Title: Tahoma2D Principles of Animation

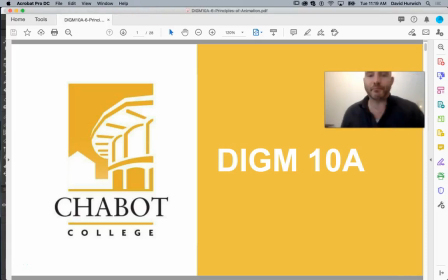Okay, everyone. So, hope you guys are having a good day.
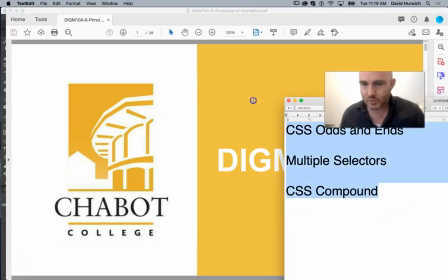So last class or last module, we were talking about the 12
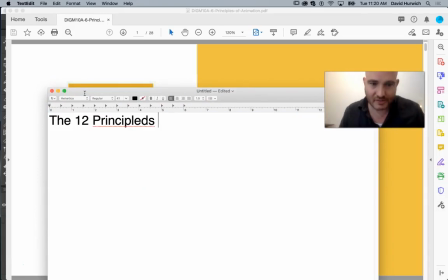principles of animation. This is a term you're going to hear a lot if you look up or if you read any books on animation. You definitely will hear people talk about the 12 principles of animation. We talked about them last week,
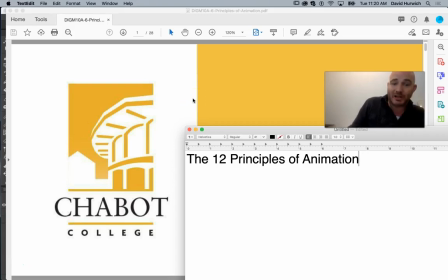but I just want to go through them some more and just talk about the concepts because they're important and it's something that we're going to constantly be referring to,
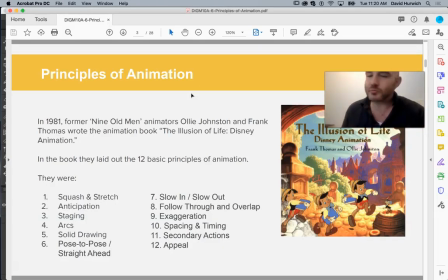so it's good just to go a little over it. So the concepts are kind of just like techniques, if you will.
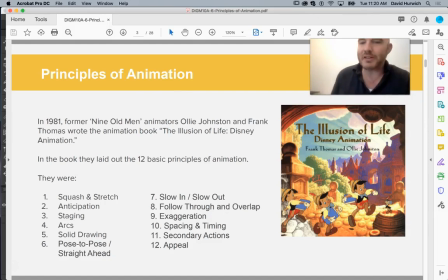You don't have to follow them, but by following them, your animations will look quote-unquote better or smoother. Okay, so there's 12 basic principles, what's referred to as squash and stretch, anticipation, staging, arcs, solid drawing,
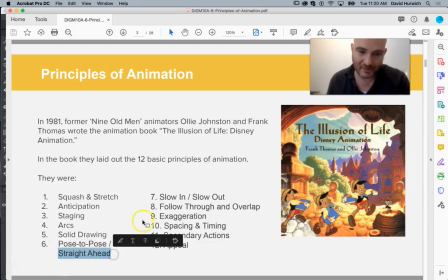pose-to-pose drawing or animating versus straight-ahead drawing or animating, slow in, slow out, follow-through, exaggeration, spacing and timing, secondary actions, and appeal.
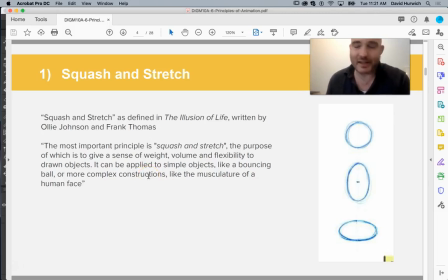So squash and stretch is what we talked about last class, and we did a little sort of bouncing ball. Basically, if you watch, especially like old school, like Warner Brothers cartoons, like Bugs Bunny and such, if you want an object to really feel like it's moving and reacting, it helps to have a little squash or stretch.
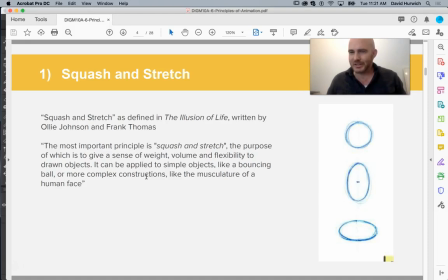Think of your object being made of like almost like silly putty, where it can stretch a little bit or it can squash just a little bit. All right, so this is this principle. We did the bouncing ball, but it doesn't just have to be a ball. It could be, characters that are exaggerated.
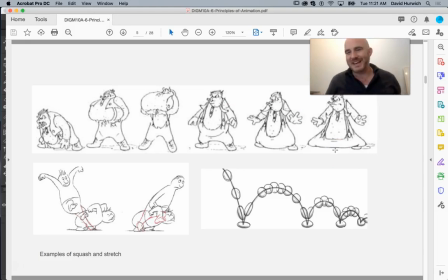Does squash and stretch happen in real life? A little bit, not obviously to the extreme that happens in cartoons, but the point of a cartoon or animation is not to mimic reality, it's to extend reality. So here it's like this character is stretching here and then boom,
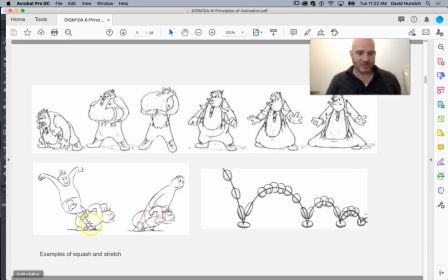squash, the character here is like stretching as they're jumping. And the stretching and squashing just kind of, they, what's the word I'm looking for? They support the action. They make the action more interesting.
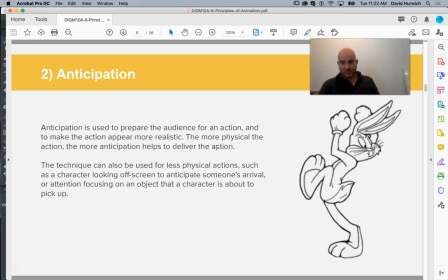Anticipation is when you pose your character in a way that lets the audience know what they're about to do. So like, it sort of preps or primes the audience. So if like I might, instead of, if my character was going to run, rather than running, you do the old sort of like, and you run in the other direction.
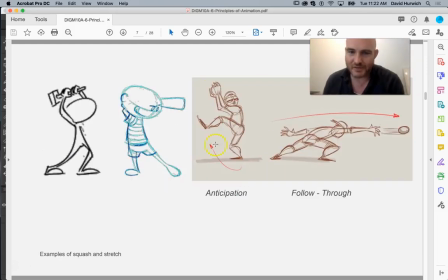Okay. So think about like, if you're having someone throwing a baseball, you like wind up really far. This has to do a little bit with staging and positioning your character in a more extreme manner.
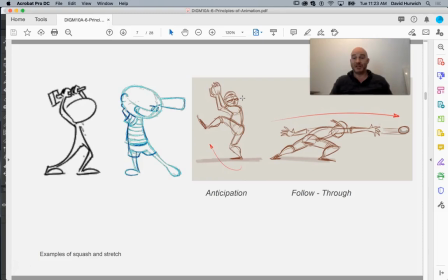If I was having someone smash a hammer, rather than just kind of do this with a hammer, I might like have it all the way back with the hammer and then, in a nice extreme pose. This extreme pose tells everyone, hey, I'm about to smash something with a sledgehammer.
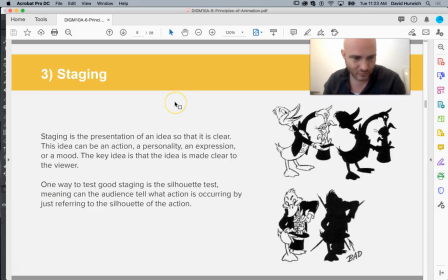I'm about to use this baseball bat. Staging is another thing that is helpful. Staging is presenting your character and your action in a way that makes sense to the audience. So, the way I like to think of it is think about pantomiming. Have you ever done pantomiming?
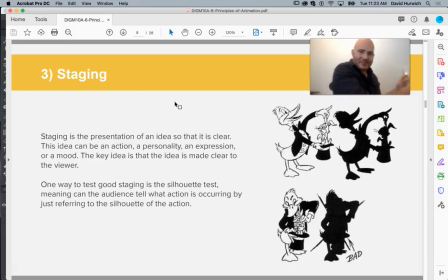The whole point is like, you're walking against the wind. I can't really do all this, but if I was like in the room with you, I'd be like, you're walking against the wind. It's so, you sort of exaggerate all of your movements, your arm movements, your facial expressions, things like that.
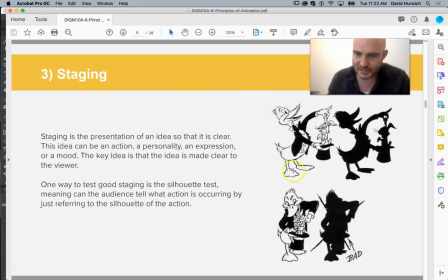Here it's like, the whole point is like we're positioning the body language of my character and the objects, make it easy to understand what's happening.